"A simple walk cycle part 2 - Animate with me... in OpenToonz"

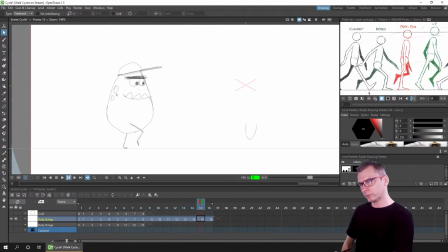[57:44]
I can see a little bit of drift left and right, but I think that's just about acceptable. And because I used copy and paste, I can also see that it's the same drawing in each drawing. So again, tracing over the previous drawing might be better than copying and pasting or using the duplicate.
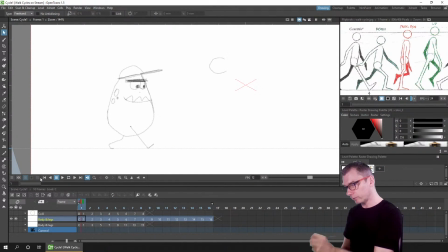[58:04]
And you can see the flickering of the legs. So let's take care of that. So again, we want to in between the legs. So starting on the first missing drawing number 2, we're going from 1 to 3. So it's worth recognizing what your character's doing.
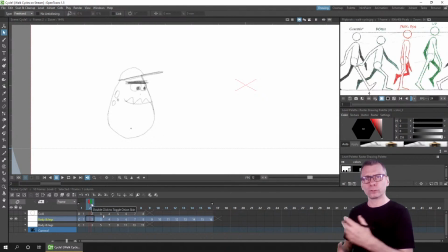[58:24]
Don't just draw between the lines, because you won't quite get a good walk or a good piece of movement.
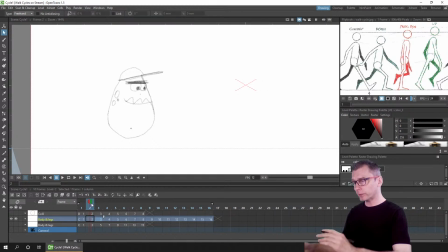[58:35]
Absolutely, Kevin. Yeah, 2D animation now that we've got some free software like this is just great. It's great for everybody to have this.
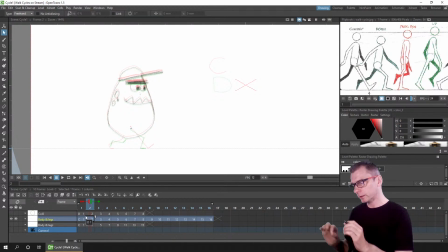[58:48]
So let me turn on the onion skin for 1 and 3, and this is where in a short while you might struggle to see which leg is which, so having color-coded legs can be really useful, especially if you're using Toonz raster or vector levels,
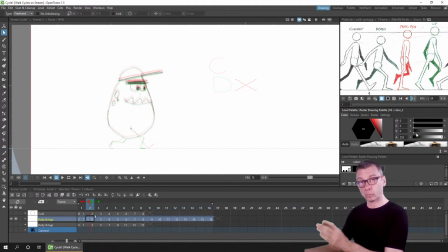[59:03]
because you can change the color and bring down the alpha to actually hide one of the legs if you draw them in different colors, so you can just see one leg at a time.
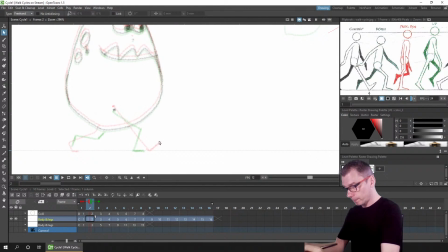[59:12]
So we're drawing between drawings 1 and 3, and we're going from the contact to the down position.
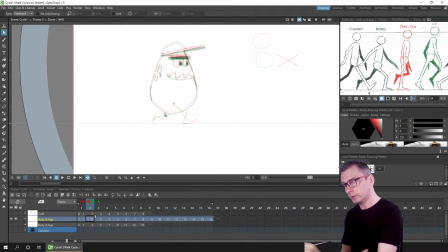[59:19]
So in the same way as the body is nearer to the down, we want to consider where we're going to draw the lines, if they're going to be nearer to one side or the other.
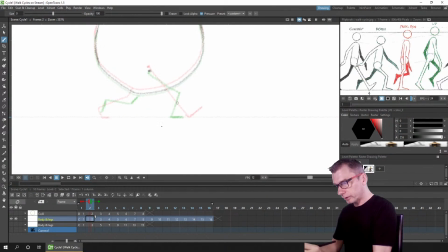[59:32]
So let's choose the brush. The first thing to consider are the feet, and I can see that foot is still a little small. Okay, so I mentioned earlier how the position between the heel of each foot is the same between each frame to get the same pace of movement across the screen.
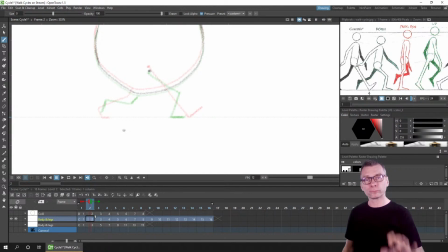[59:53]
So going in between 2 feet positions on the floor, you want the new foot position to be in between those positions that you've already drawn. So that is the place where the heel needs to go in the new foot. So you can start with that. As Dave likes to say, moving from the known to the unknown.
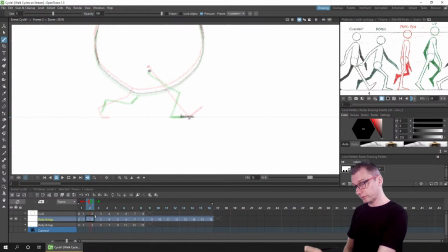[60:13]
So we'll try and draw the foot at the right size. In this case, I'm happy for the foot just to go flat, but you might have a softer foot, so you might actually want this to curl up a little bit, so you see the foot sort of go down in 2 pieces and give it a more organic,
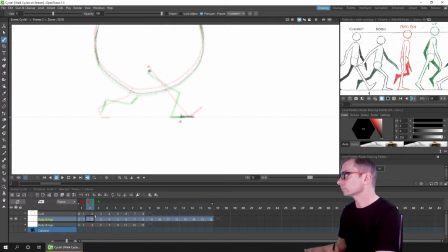[60:33]
fluid motion. Again, it depends on your character. But for me, the foot being flat is fine. So we're bending the knee there as he comes down. So now the foot is in position.
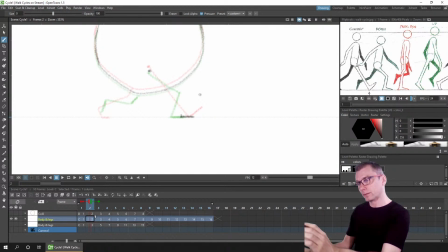[60:47]
We want the leg to be drawn nearer to the extremes rather than the middle. So I'm to draw this nearer to the red position than to the green. So if imagine the kneecap here on the red compared to the kneecap here on the green. So I'm going to draw this
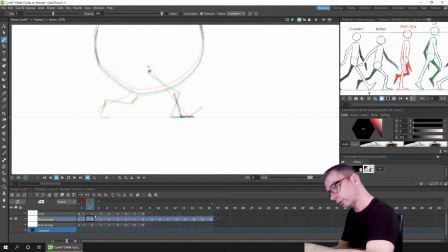[61:08]
nearer to the red one, and then this is the right leg, so it goes to the centre of the body there. And the left leg, same thing again. It's just come off the ground in the red position, it's touching the ground.
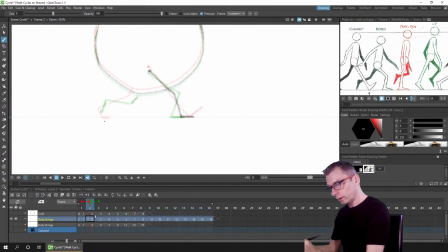[61:24]
The green is off the ground, and then it'll swing fast through the body. So we want this in the air because the floor is moving quite quickly, and if we leave the foot still a little bit on the floor, it needs to move that distance we've just talked about before. So if you lift it off the ground, you'll avoid that dragging along the floor.